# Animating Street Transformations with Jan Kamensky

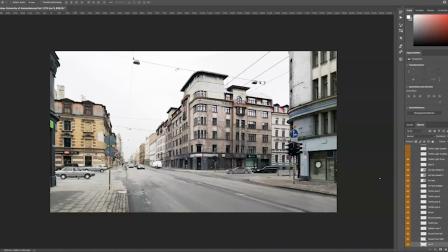You might recognize that this car was also in the facade. So it drives from the facade into this animation. And you already can move it. It looks kind of weird because you don't scale it here in Photoshop,
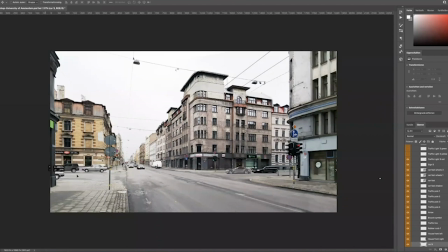but this here is already quite nice and somehow gives another dimension. That is the crossing axis. and something is hidden here. So it gives the feeling of something is going on here in this part of the image, which you don't see.
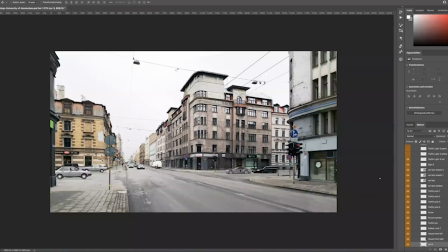And I took, of course, such a nice sportive car here, a fast car, which flies like this in the animation. So I cut out the wheels. And everything now here is cut out.
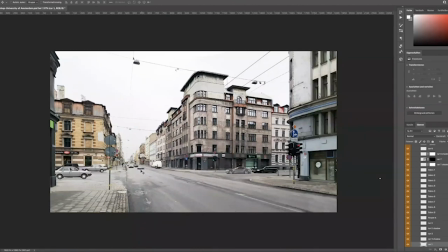Also, the shadow, which looks kind of weird here, but you don't see this in the animation.
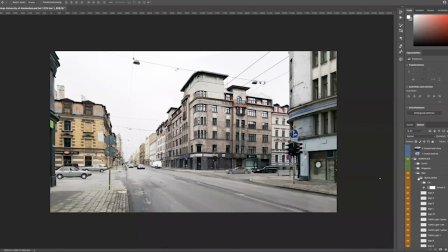This is my before status. When everything out of the before status, the edited before status, is away, like this,
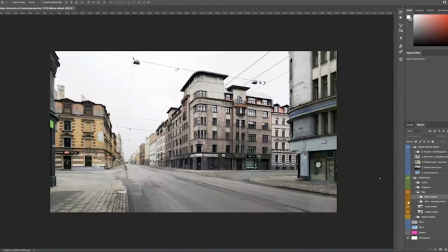you see this in the animation, it's time to get the after, the creating utopia.
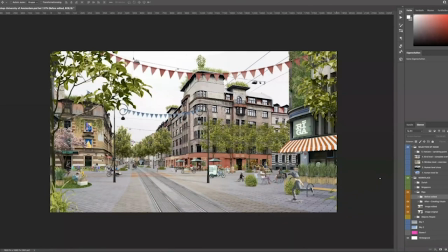And this is the final result. But also here, as I explained, this, for example, the skater is a PNG, it's transparent. I did not have to cut it out.
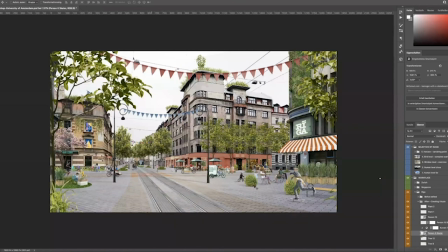It is not a JPEG who I have to cut out first. This, for example, this person on the cargo bike was a JPEG.
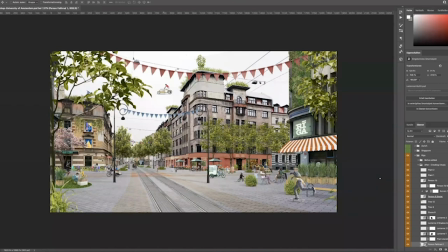I had to cut it out. But it was quite easy because there was a white background. And here, as you can see, is the vanishing point. And I think it's, yeah, it looks nice. It's perceived
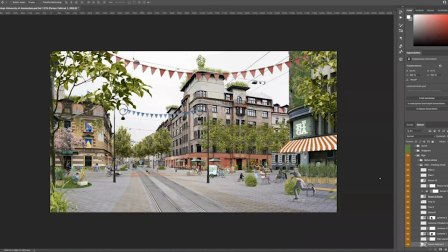as pleasant. That's, I think, a human aspect. And we can now move the tram, or we can move bicycles, or we can just move
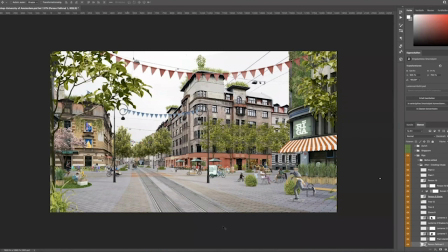the bike lanes here, or the tram lines. This is a nice effect in the whole thing. Also here, a lot of layers. Everything is separate.
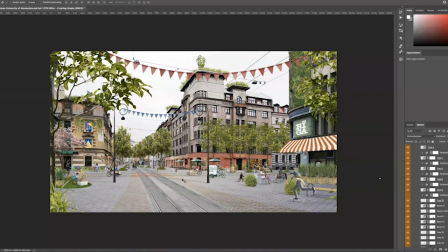So each and every tree is separate. Tree 7, for example, and tree 1. And here in this case, it's the same tree, but you don't see it in the final result.
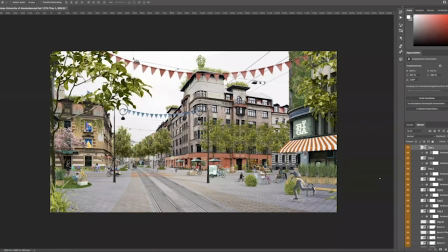Sometimes I mirror them. So I think in this case, yeah. Or I cut them sometimes. I cut some leaves, and then you won't see that this is not that this is the same tree.
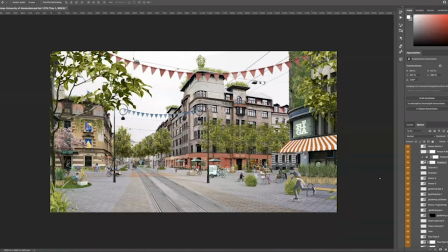Okay, let's jump to our first submission. Anna, we are right in the time. Just yes. I have 29 minutes now on my clock, and it's quite fast.
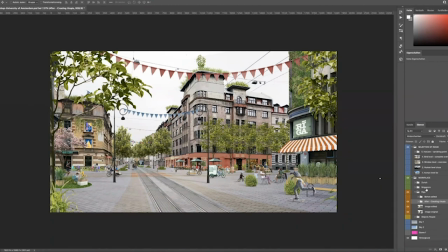Even talking slowly. So let's begin in Zurich. This is Zurich.